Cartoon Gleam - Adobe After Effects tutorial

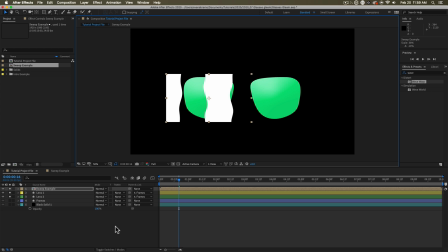[8:14]
I'm going to line these up a little bit, and we're going to use an effect that will constrain. So we'll only see the light sweep inside this lens area. So to accomplish that, I am going to use something called the set mat.
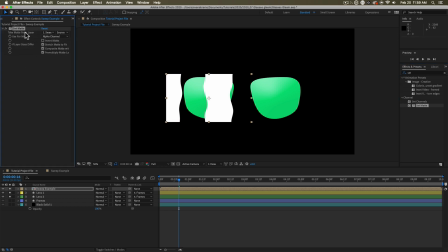[8:32]
So the set mat is going to be taking alpha information from one layer and mapping it onto another. So take the matte information from lens one and oopsie doodle.
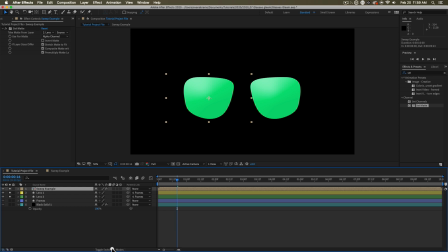[8:44]
Looks like that hasn't worked. Why? What's going on? Well, we need to, in order for this to work the way we want, turn on this collapse transformation button. Now everything's going to work perfectly. I can move this layer around outside of what's going on,
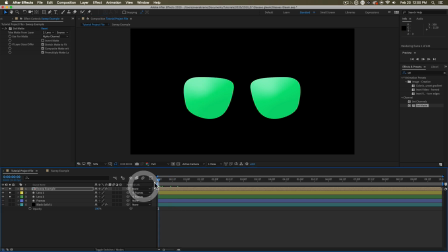[9:00]
and everything kind of works the way I would expect it to. So wave, wave, wave. Ooh, so wavy, so cool. Now I might need to, you know, scale this up a little and position it a little bit better, but this is what we end up with.
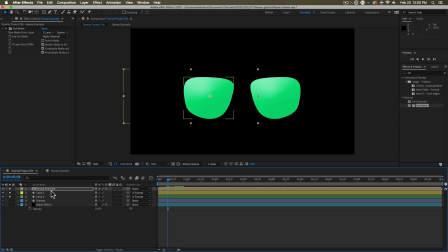[9:16]
Now we could, of course, duplicate the lens, put it above the sweep like this, and then we could use the track mat as well. That's a totally, totally valid way to make this happen. Or you could perhaps duplicate the shape and use it as a mask on this layer.
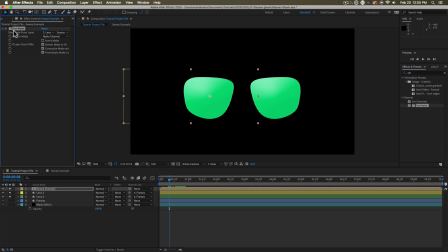[9:33]
I much prefer using the set mat effect. I'm fairly lazy. I don't want so many layers to control. So dealing with the set mat is really going to do it for me, because I can now have these two things be independent of each other if I wish. So if I want to move this around, I can.
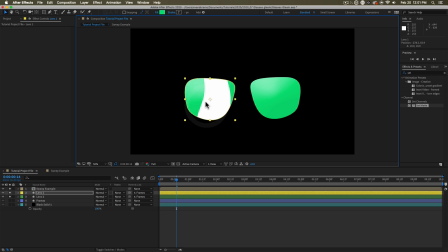[9:51]
If I want to move this lens around, I can. and one is just acting like a window onto the other. Something else I want to do to really sell this effect is I want to add a bulge in here. Bulge. So adding the distort bulge onto here,
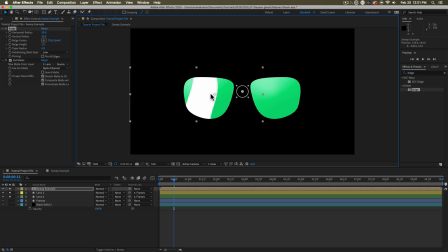[10:06]
I'm going to set it above the set mat because I want this to happen first and then for the set mat to happen. And I'm just going to make this roughly the same size as the lens because glasses lenses, even though we're dealing with kind of a cartoony situation here, should be kind of convex or concave,
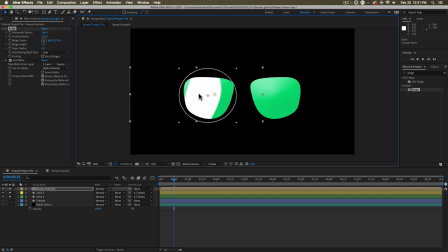[10:23]
whatever. It's up to you. It can be your glasses. You can make whatever choices you want in your world. But this bulge kind of helps to sell the 3D-ness, the depth of this. And then finally, I think on top of this, I'm going to add a glow because we're using bevels and all sorts of things with the frames.
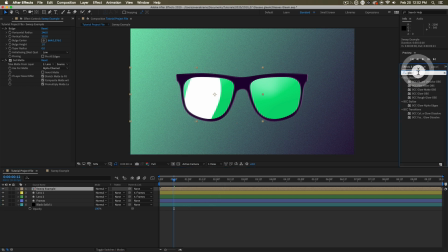[10:40]
I think a little bit of glow could go a long way. So let me just find the basic glow that you might be used to. So we can just grab that glow and snap it out here. There are many, many glows to choose from in the world.
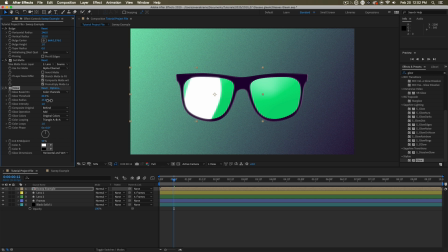[10:54]
I'm going to increase the radius on that just so that it is kind of glowing the frames a little bit as it goes through, like the light is casting off of the lens and impacting the frame just a wee bit.
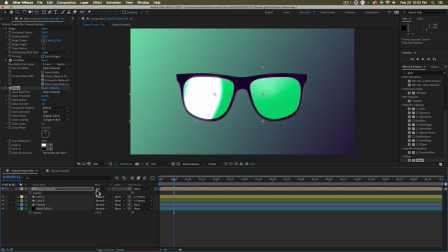[11:07]
That's wonderful. And I'm going to change that blending mode to add and then maybe bring the opacity down a little bit like so. So that's kind of doing it for me. I'm loving that. We can see that sweeping across. If we want to apply this to the second lens, all we need to do is duplicate this layer,
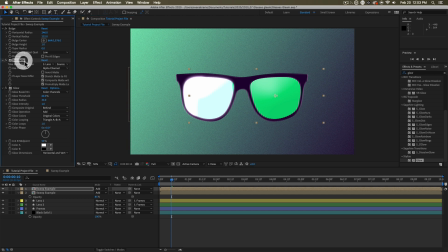[11:26]
shift it on over, and most importantly, change the set mat to now be referencing the second lens. Make sure that bulge is moved over into the correct spot because the bulge is a frame relative effect. So the bulge center needs to be moved on over.
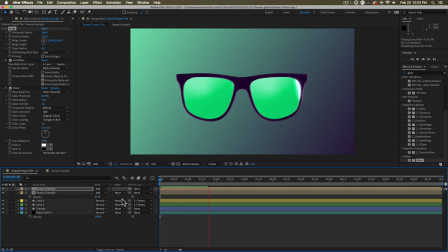[11:43]
And now we can enjoy this wavy, cool, flashing distortion as it rolls on by. One thing I'm going to say is that these light streaks are taking their opacity using the set mat from these lenses.
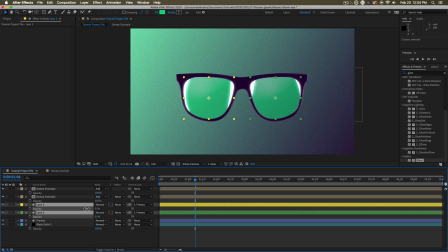[11:58]
So if you bring the transparency of those down, you'll notice that it's also bringing down the transparency of those gleams, which can be helpful because if the lenses were totally see-through, then we wouldn't be having these kinds of gleams happen at all. The light would pass perfectly right through. So linking those two together can be fairly helpful.
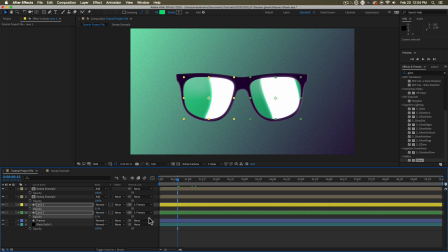[12:17]
We haven't had to use any expressions. Everything's very effects driven. And hopefully you're now gleaming things up.